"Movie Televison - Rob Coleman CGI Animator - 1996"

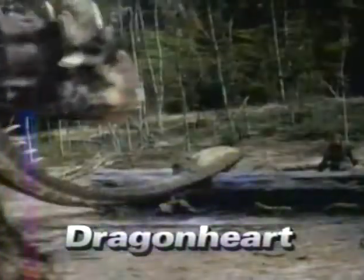(0:00) I am the last one. If you win, you'll be out of work.
The most important thing was the ability to get lip-sync and character out of the face.
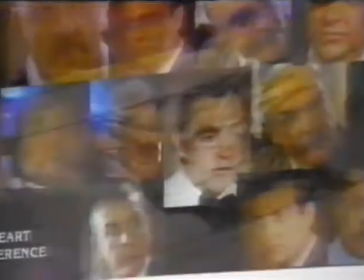(0:09)
Because it had to match to Sean Connery and the voice of Sean Connery, and had to have the personality of Sean Connery,
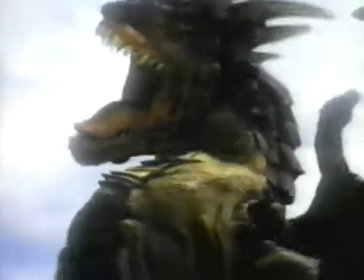(0:15)
we needed to be able to control the face to a very precise degree.
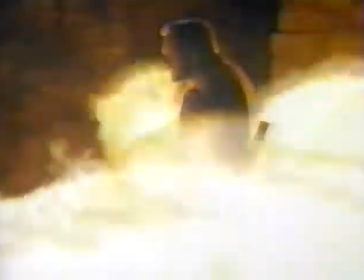(0:19)
And with Dragonheart, it was like, okay, can we truly get this big, huge lizard to be believable?
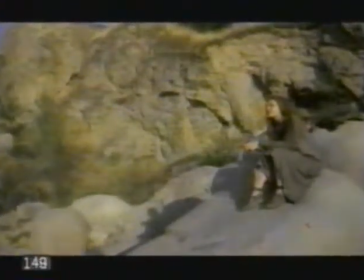(0:26)
This is the actual background plate. You can see there's of course no dragon there and she had to act to nothing just a plain air We gave her an eyeline to
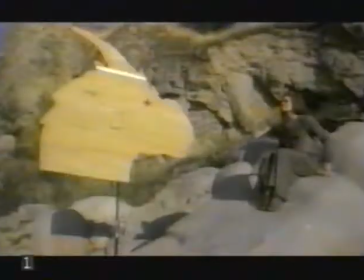(0:35)
look at and she had to lean back as the dragon was going to move in This is just a stand-in wood plywood piece with nothing there There's no way for her to know where to look so we put things like this in when we have large characters So the actors know what they're looking at
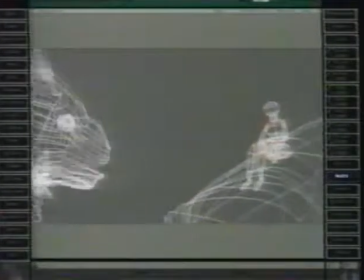(0:49)
Okay, this is what the animator looks at all day long the gray background with the wireframe And this is just showing me overall body performance
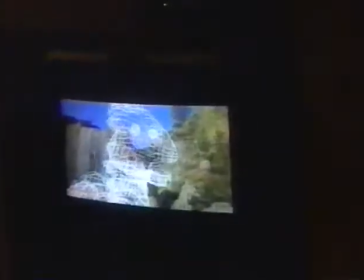(0:55)
what we'll call blocking in the animation and and here's the wireframe composited over the live action.
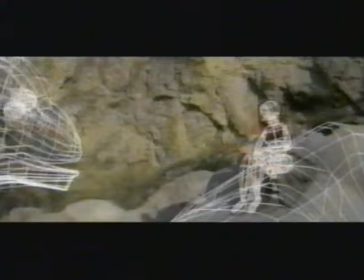(1:00)
You can see there's a little bit of shake here still. We're still fine-tuning the camera move. Here it is with all its textures and shadows and reflections,
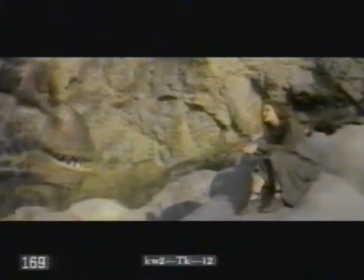(1:08)
and that's the kind of detail that goes into making these two characters appear as if they're in the same sequence together.
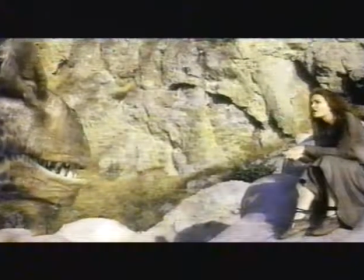(1:14)
And this is what the audience gets to see.
Well, you're not like a dragon at all. Well, how many dragons do you know?
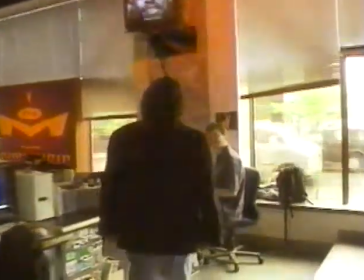(1:23) Well, you're the first.
Hey, Gord. Hey, how are you? Good to see you, man.
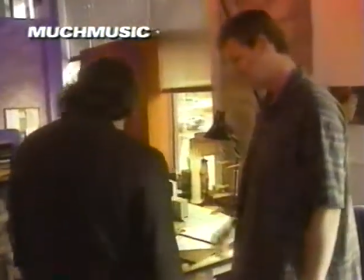(1:29)
Good to see you. How you been doing?
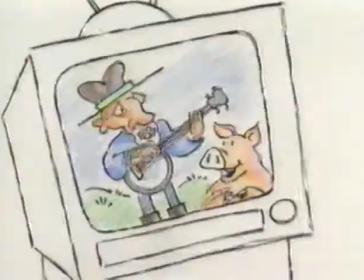(1:35)
I mean, I've always loved much music and City TV, so I mean, I always wanted to do these. We were doing a bunch of different broadcast IDs, and I thought, well, in my spare time, I'll just do some of these.
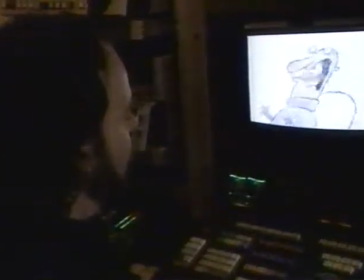(1:44)
It's your own expression. I was working with Gordon McWatters on this, and he said, just go wild.
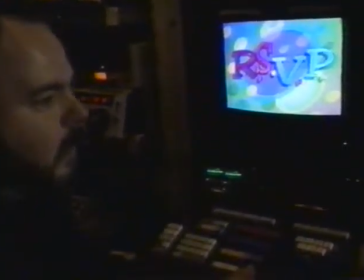(1:50)
Just do anything crazy that you want, and we'll take a look at it. So you do a quick little thumbnail storyboard, and we showed it to him, and he said, yeah, great, go for it.
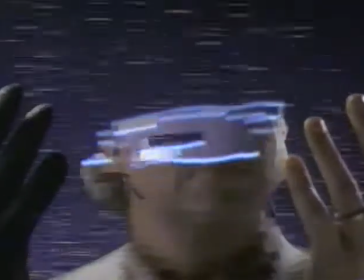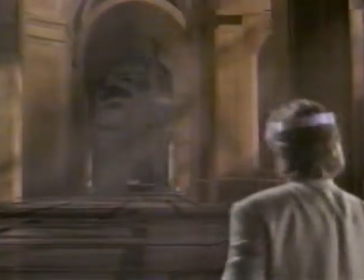(2:03) You have accessed Digicon's corridor, our prototype for a virtual reality database.
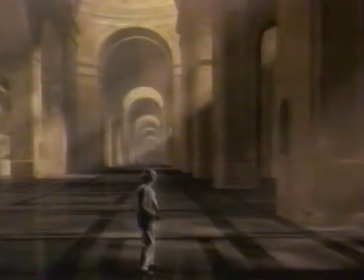(2:09) Enjoy the demonstration.
What we needed to do here at ILM was create a virtual reality space.
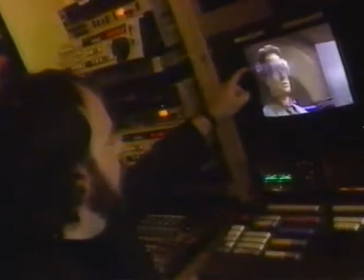(2:16)
And so all the background that you see, including these little letters and this visor on him, were computer-generated, and I built all of the stuff.
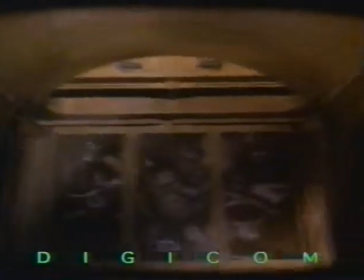(2:24)
We had to create a believable, like, could we produce vertigo with a computer?
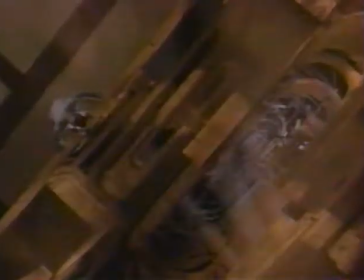(2:29)
Could we make the character look like he's really in this computer-generated? It had to look computer-generated.
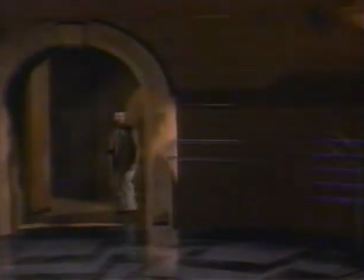(2:34)
It had to build on. It had to look too shiny and too pristine.
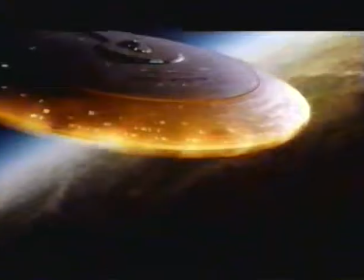(2:41) Ten seconds to warp core breach. Four hands! Ready for impact!
The movie had to be bigger and huger than the series.
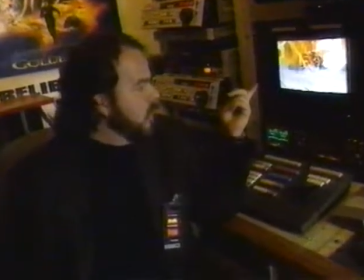(2:50)
The thing neat about this shot is it only existed inside the computer, and i built this so that it could blow up and as we look at it all
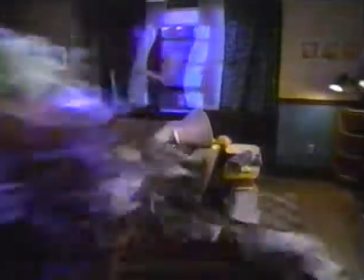(2:57)
those pieces that come flying out at us are all computer generated well the mask was cool because it was before everybody knew about jim carrey and uh and jim's face is so amazing what he can do with it
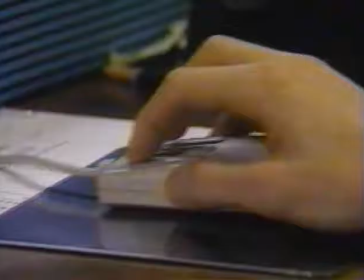(3:13)
and we were able to take it and even go even wilder so it was it was a step away from what ilm usually does which is very
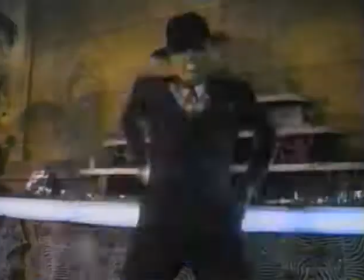(3:21)
photorealistic, very legal characters going into this fantasy, wacky world, which every animator loves to get their hands on.
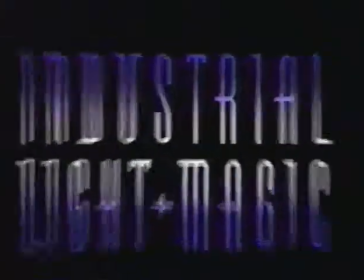(3:28)
So it was a lot of fun to work on.
We have company!
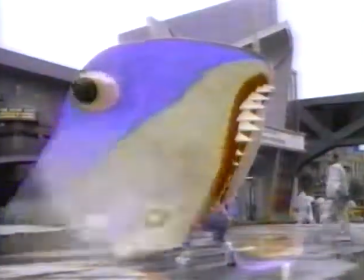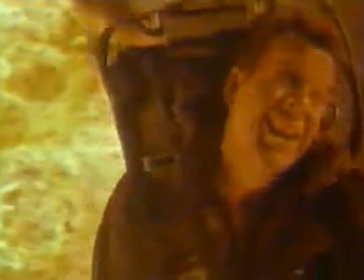(3:41)
I think ILM's always pushed forward, and that's why I wanted to work there, was because they were always doing the stuff that, how did they do that? How did, no one's ever seen, no one had ever seen the dinosaurs like they had in Jurassic.
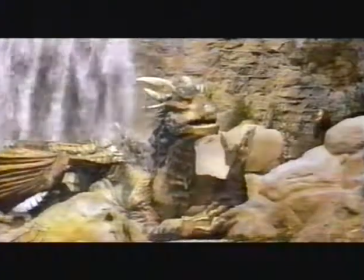(3:53)
Nobody had seen furry creatures like they did in Jumanji and nobody's seen a dragon talking before and that's the kind of stuff that makes ILM ILM.
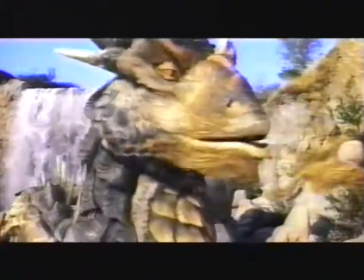(4:02) Oh thank you.